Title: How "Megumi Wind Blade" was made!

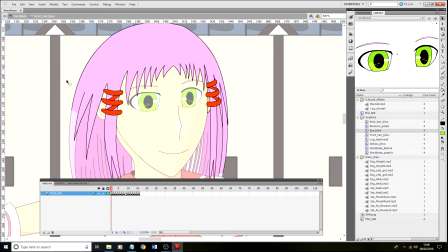16:25 Now this part takes a very long time, as you can tell, because what I had to do was make a new frame. We'll just pretend this is a new frame. So press, we'll say F6, and then I had to get rid of that part,
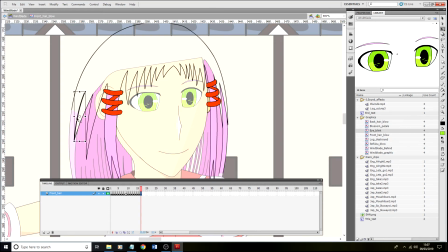16:44 and then I had to rechange it by going like that and stuff. Whoops, hang on a minute. Now you're going to see a little bit of drawing off me today. And then you go like that. Oops, I'm not even doing it right now.
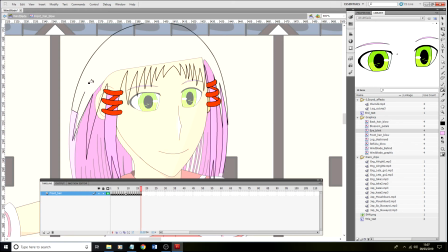17:03 Go like that, and then you press the I tool and just do it like that. Ah, now it's not working, I know why. It's not been joined properly. But you get the picture. That's how you make a new frame. And you do the same by moving this one a little bit, move that part a little bit,
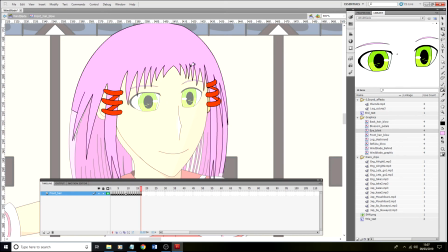17:21 move this bit a little bit, move that a little bit, move all that a little bit each, as you can tell. It's like that. So that's how you do it. That's how you do that part. And you do a similar thing.
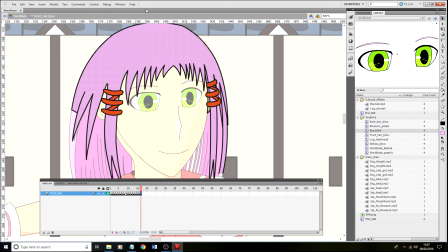17:37 Oops. No, don't bring that up. I'm not programming. It's been such a long time since I made a game. So anyway, that's how you do it. That's how you do this segment. It's just that it takes a very long time. This segment took me about 5 hours, I think.
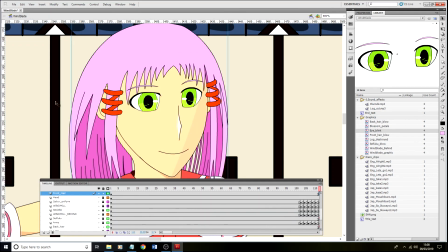17:56 I can't remember. But yeah, you do it for that one, and then you do the same for that one as well.
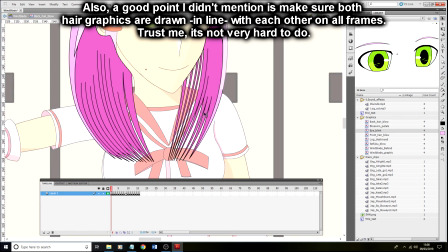18:03 I didn't have to draw all the segment here, but I felt like I needed to, because
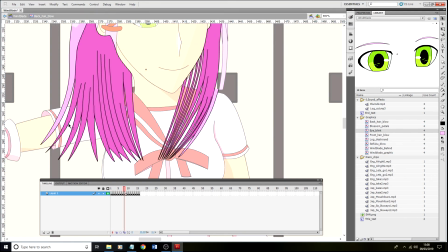18:12 in fact, this part took me longer because I had to move it around a lot more. So as you can see, it goes like that. So that's how I did this segment, and the skirt had to be a similar thing as well.
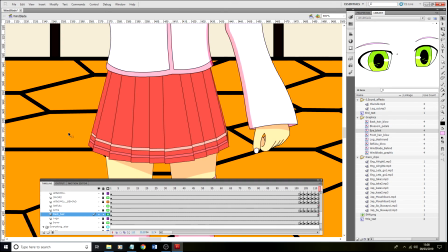18:29 So don't worry, it's totally safe for work by file.
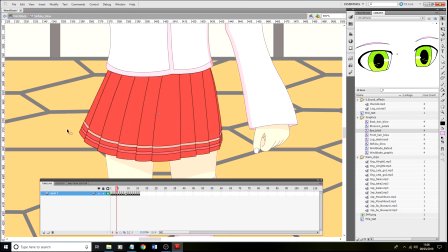18:34 It just goes like this anyway. So it's like totally safe for work.
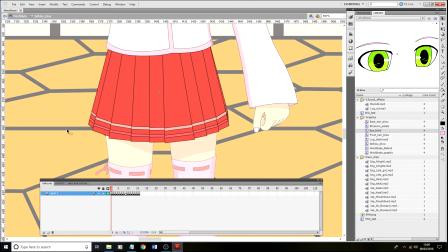18:39 You can't even see anything. So that's how I did it. This part didn't take so long actually. It took me about 3 hours. The reason why I've got two that's the same is because it's being reflected. Because that part is the same as that, so that's why it was slightly faster making the middle section.
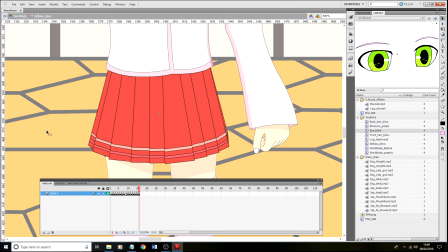18:58 In fact, that's the same with the others as well. So that's how I made another graphic.
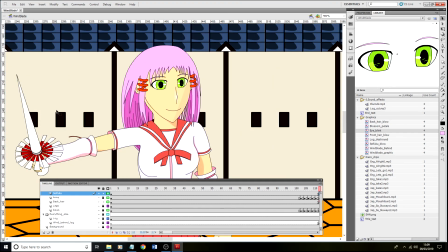19:06 So yeah. The next part we'll talk about is her arm.
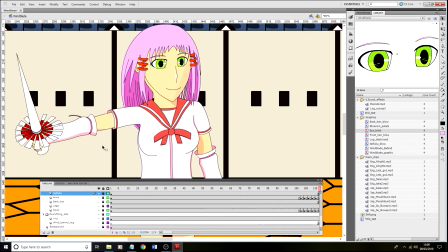19:13 Now that part animates quite different. It's actually using static poses. So let me find it here. Now this part is actually using all these different boxes.
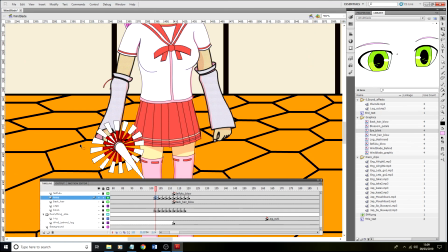19:27 So I made the first part be like every 2 frames. And in fact, I did the same with that bit as well.
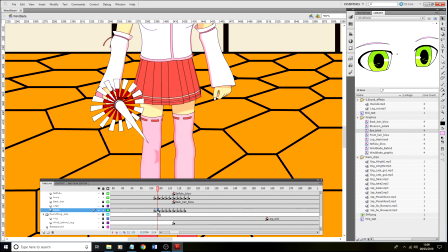19:36 I did the same with that bit because the bows is actually referring to that one.
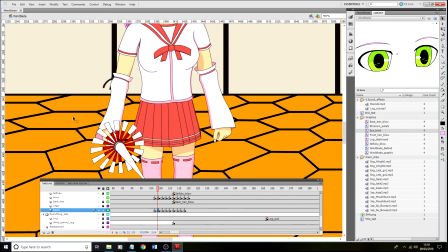19:44 So that's why I had to make that be a separate layer, because it animates a little bit. So that's how I made her arms. Oh yeah, that's another thing.
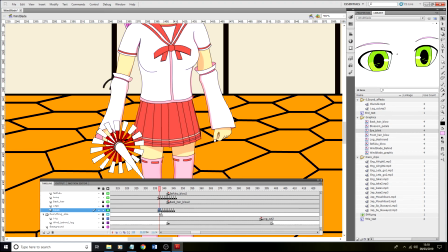19:58 When I got to the part where I noticed, oh, let's actually make her actually attack a bit faster.
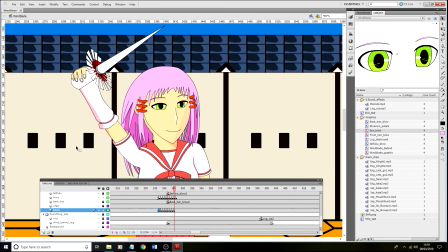20:07 So I did it at 1 frame so you can actually see the animation a little bit faster for going like that.
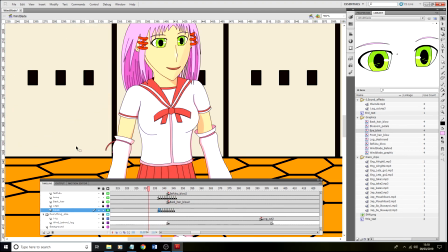20:13 Because if you go like that, it's a lot more smoother if you go like this. Then if you go like this, yeah, it doesn't see, it's like jerking a little bit. So yeah, just keep that in mind.